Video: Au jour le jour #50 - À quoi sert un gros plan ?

Alors, je vais répondre à une question que personne ne m'a jamais posée. Tant pis, hein ? J'ai envie d'en parler. Pourquoi est-ce que je filme en gros plan ? Et pourquoi de plus en plus gros gros gros plan ? Bientôt, ça va être comme ça. J'ai toujours vu mon père avec une caméra à la main. C'était dès les Super 8, vous savez, ces caméras qui n'avaient pas de son. qui filmait sur des bandes c'était des bandes je ne sais plus trop des minutes, un truc du genre pas très long mon père il aurait toujours aimé partager cet amour de la caméra avec mon frère comme tous ses amours en fait il aurait préféré les transmettre à mon frère mais bon c'est à moi qu'il les a transmis j'ai carrément fait l'option vidéo au bac
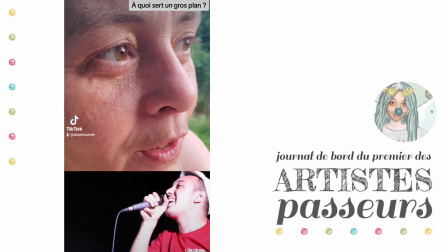(0:57)
après ça j'ai fait une fac de cinoche voilà et j'ai toujours toujours filmé les gens
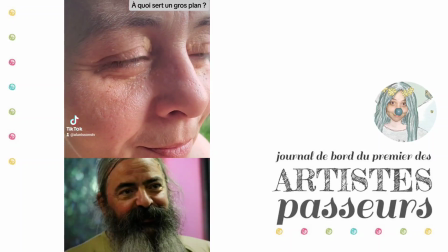(1:04)
j'adorais filmer les gens et à chaque fois que je les filmais j'adorais en douce
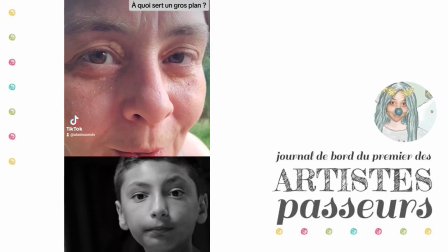(1:12)
avec mon gros zoom les filmer en super gros plan je m'approchais pas d'eux comme
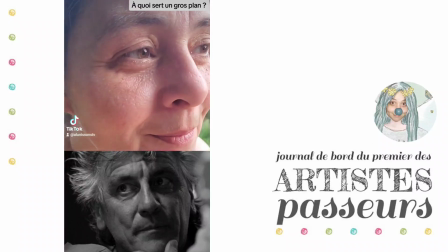(1:17)
là avec le téléphone je suis de m'approcher mais ça me permettait
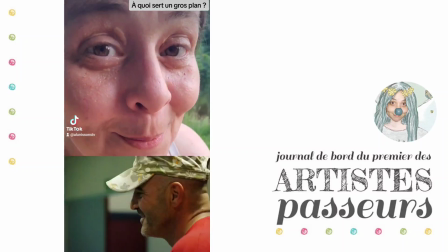(1:23)
au montage de les aimer parce
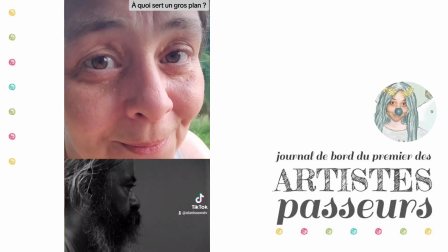(1:28)
que je pouvais pas faire un montage sans aimer les gens que je filmais et on se dirait bon
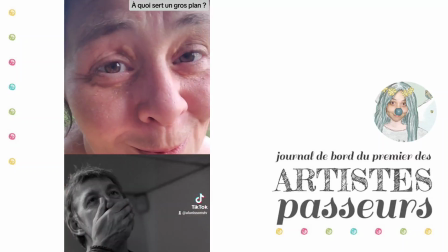(1:36)
bah c'est assez couillon mais au final on aime tout le monde tout le monde est aimable d'une manière
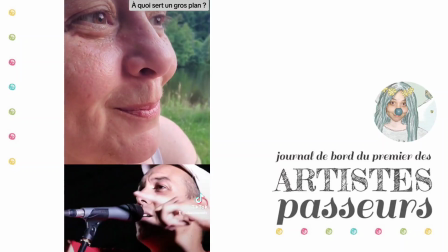(1:43)
ou d'une autre et donc pourquoi les gros plans comme ça,
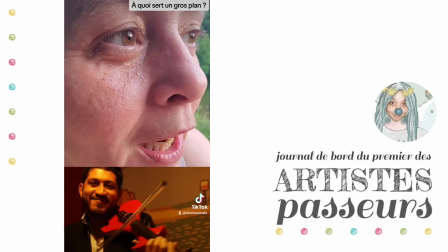(1:49)
ça m'obsède complètement, j'adore ça les gros plans, c'est que j'ai vraiment l'impression d'arriver à voir l'âme de la personne,
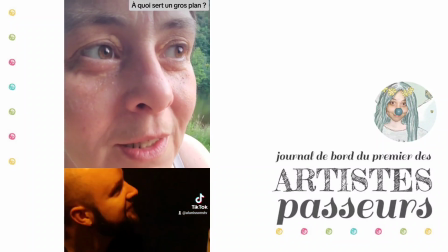(1:58)
d'arriver à voir ce qu'elle a de plus authentique en elle,
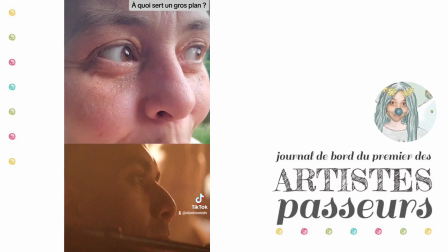(2:05)
la moindre petite expression, micro expression faciale,
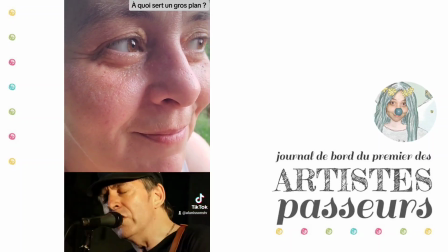(2:14)
j'adore ça.
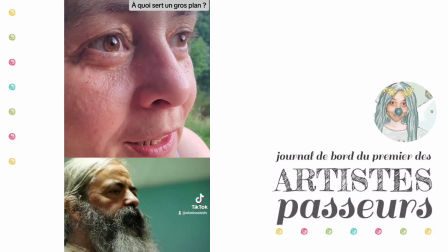(2:19)
Donc voilà, petite analyse filmique de mes vidéos, si je fais des gros plans, ça va avec ma volonté de me montrer authentique, ça va avec ma volonté de me montrer vrai, ça va avec ma volonté de vous dévoiler toute de mon âme. Je vous remercie tous parce que personne ne m'a encore parlé des défauts de mon visage. Je les vois à chaque fois mais bon, à force, je m'en fous de plus en plus.